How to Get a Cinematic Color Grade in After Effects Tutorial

Hey everyone, and welcome to FilterGrade.
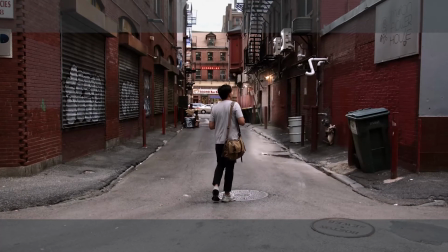4s
Creating a film look in After Effects is a fairly simple process, but one that you might not know how to do without a little bit of explanation.
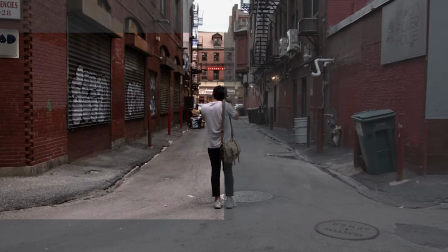12s
In this video, we'll be going step by step on how to make your footage look film-like in After Effects.
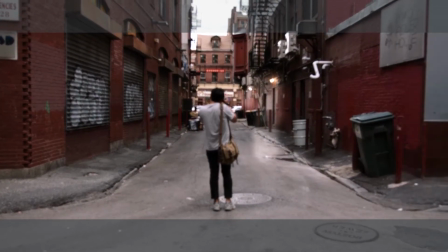18s
Today, we're mostly going to be working with color correction and color grading, and the main concept we'll be working with is separation.
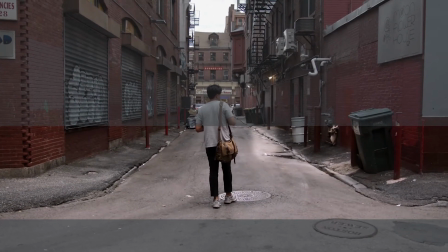25s
Using various effects, we'll be taking our boring and flat footage and making the subject stand out from the background better. So why are we using After Effects? Well, all of the basic color work can be done in Premiere Pro using Lumetri Color. And if that's all you're doing, then really, that makes the most sense.
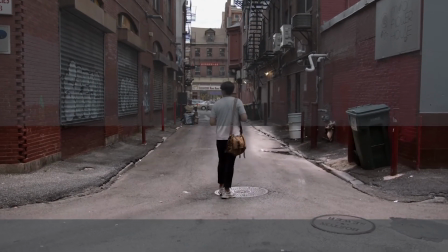42s
But we're going to be leveraging some of the extra power available in After Effects in order to create an even better look.
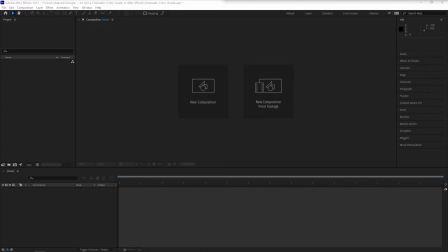49s
Preparing the project. Start by dragging your footage into After Effects and using it to create a new composition. Now we're going to change our composition settings.
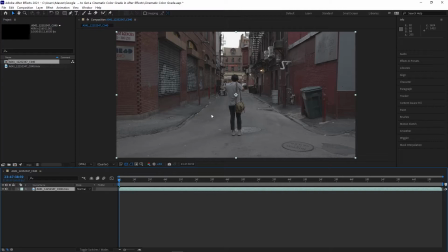58s
Some people will tell you to simulate the widescreen anamorphic lens look by adding black bars to the top and bottom of your footage.
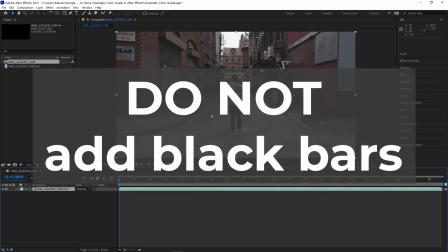65s
While this technically works, it's better to just create the project in the proper resolution to begin with. Black bars in movies aren't added to the movie, they're just added by your screen because there is nothing to display there,
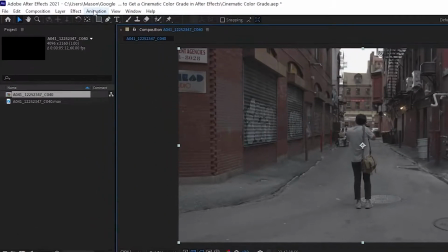79s
and that's what we're going to do here. This filmic aspect ratio is often 2.4 to 1,
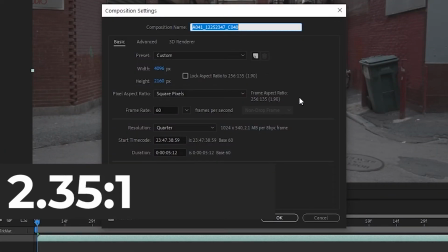85s
but can also be many others like 2.35 to 1 or 2.44 to 1.
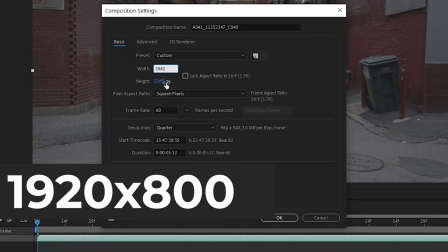90s
The resolution comes out to around 1920 by 800 if you're editing in 1080p, and for 4K it'll be 3840 by 1600.
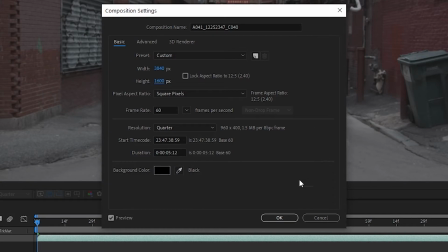99s
The same thing is accomplished here as adding black bars,
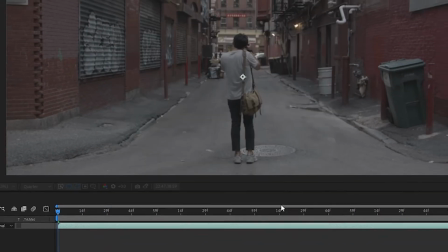103s
but your final product will actually be an appropriate widescreen resolution instead of just imitating it.
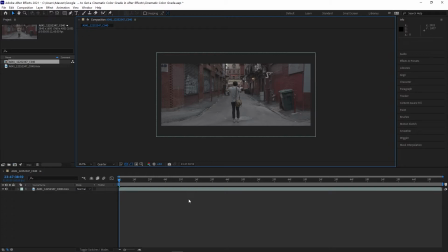109s
Before getting started with the coloring, we have one extra step if your footage has any camera motion.
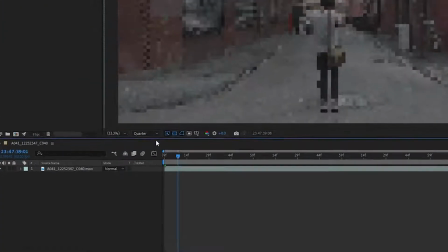115s
Create a null object and then track the camera motion throughout the scene.
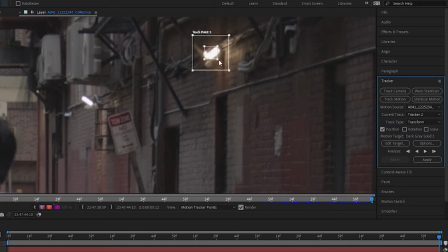121s
With your main layer selected, click on animation, then track motion, and select your tracking point.
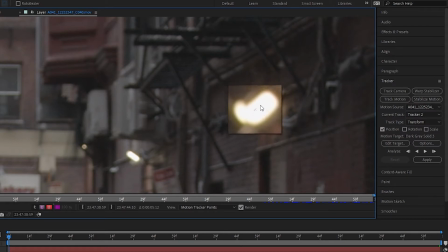128s
This should be something with good contrast that stays in the shot the entire time. Then let After Effects do its motion tracking and click apply.
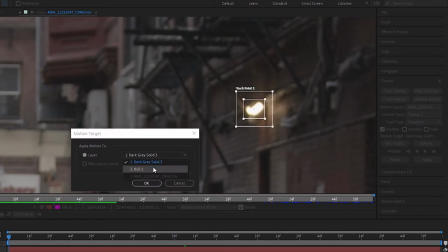136s
Make sure that it's applied to the null object. We'll need this tracking data on the null object later to do some of the effects.
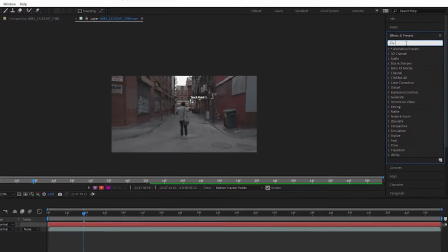145s
Basic correction. Before getting into more specific tips, we need to color correct our footage.
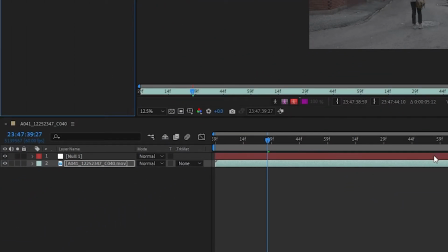150s
Start by dragging Lumetri Color onto your footage from the effects panel. First, open the Basic Correction tab.
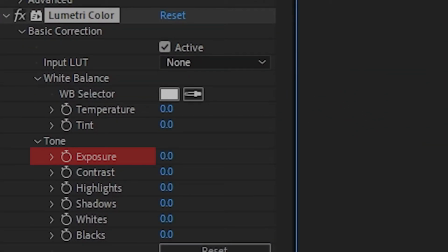158s
Start by adjusting the exposure, so the overall brightness of your clip is to your liking. In this case, our footage is very dark. Next is the temperature control, which can help neutralize a scene that is too strong on the blue or orange side. Tint can help neutralize footage when it's too green or magenta.
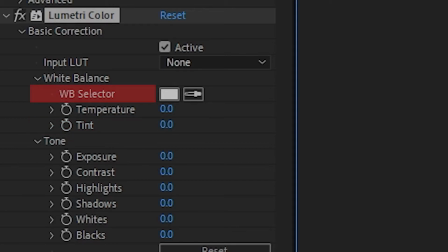177s
You can also use the white balance selector tool to pick a white point, which will automatically move the temperature and tint. Contrast can help increase or decrease the separation between light and dark. You can adjust highlights and shadows if either of those are too dark or too bright.
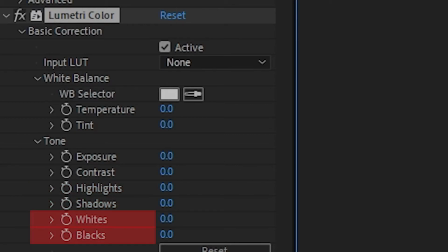192s
The same goes for white and blacks. Highlights and shadows are the brightest points that still have detail, while whites and blacks cover a wider area. White and black will control what is the whitest white and the blackest black in your image. Now, every clip is different, and there's no set standard for color correcting. Here's what I'm doing for my clip.
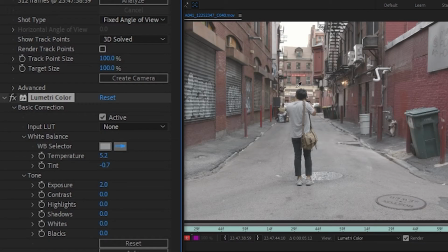212s
I used the automatic white balance selector to get the temperature and tint. I liked what I had, so I kept it.
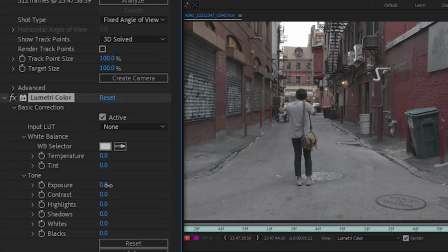218s
Then I slightly bumped up the exposure, because the shot was far too dark.
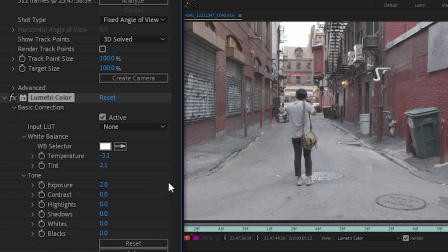223s
Now the whole shot is also fairly flat, so I bumped up the contrast to around 70.
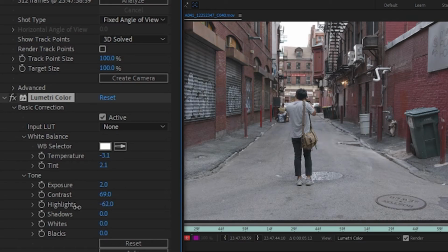232s
Some of the brightest points are slightly too bright for my taste, so I bumped the highlights down to minus 20.
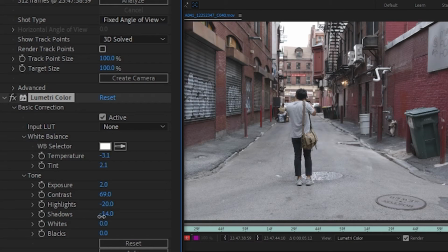237s
Shadows were okay, but I brought them down to around minus 10 to get a little more detail out of them.
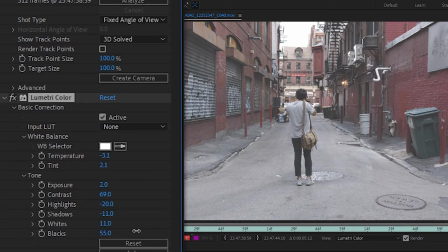242s
I brought up whites and down blacks by about 10 to 20 each until it looked good to me.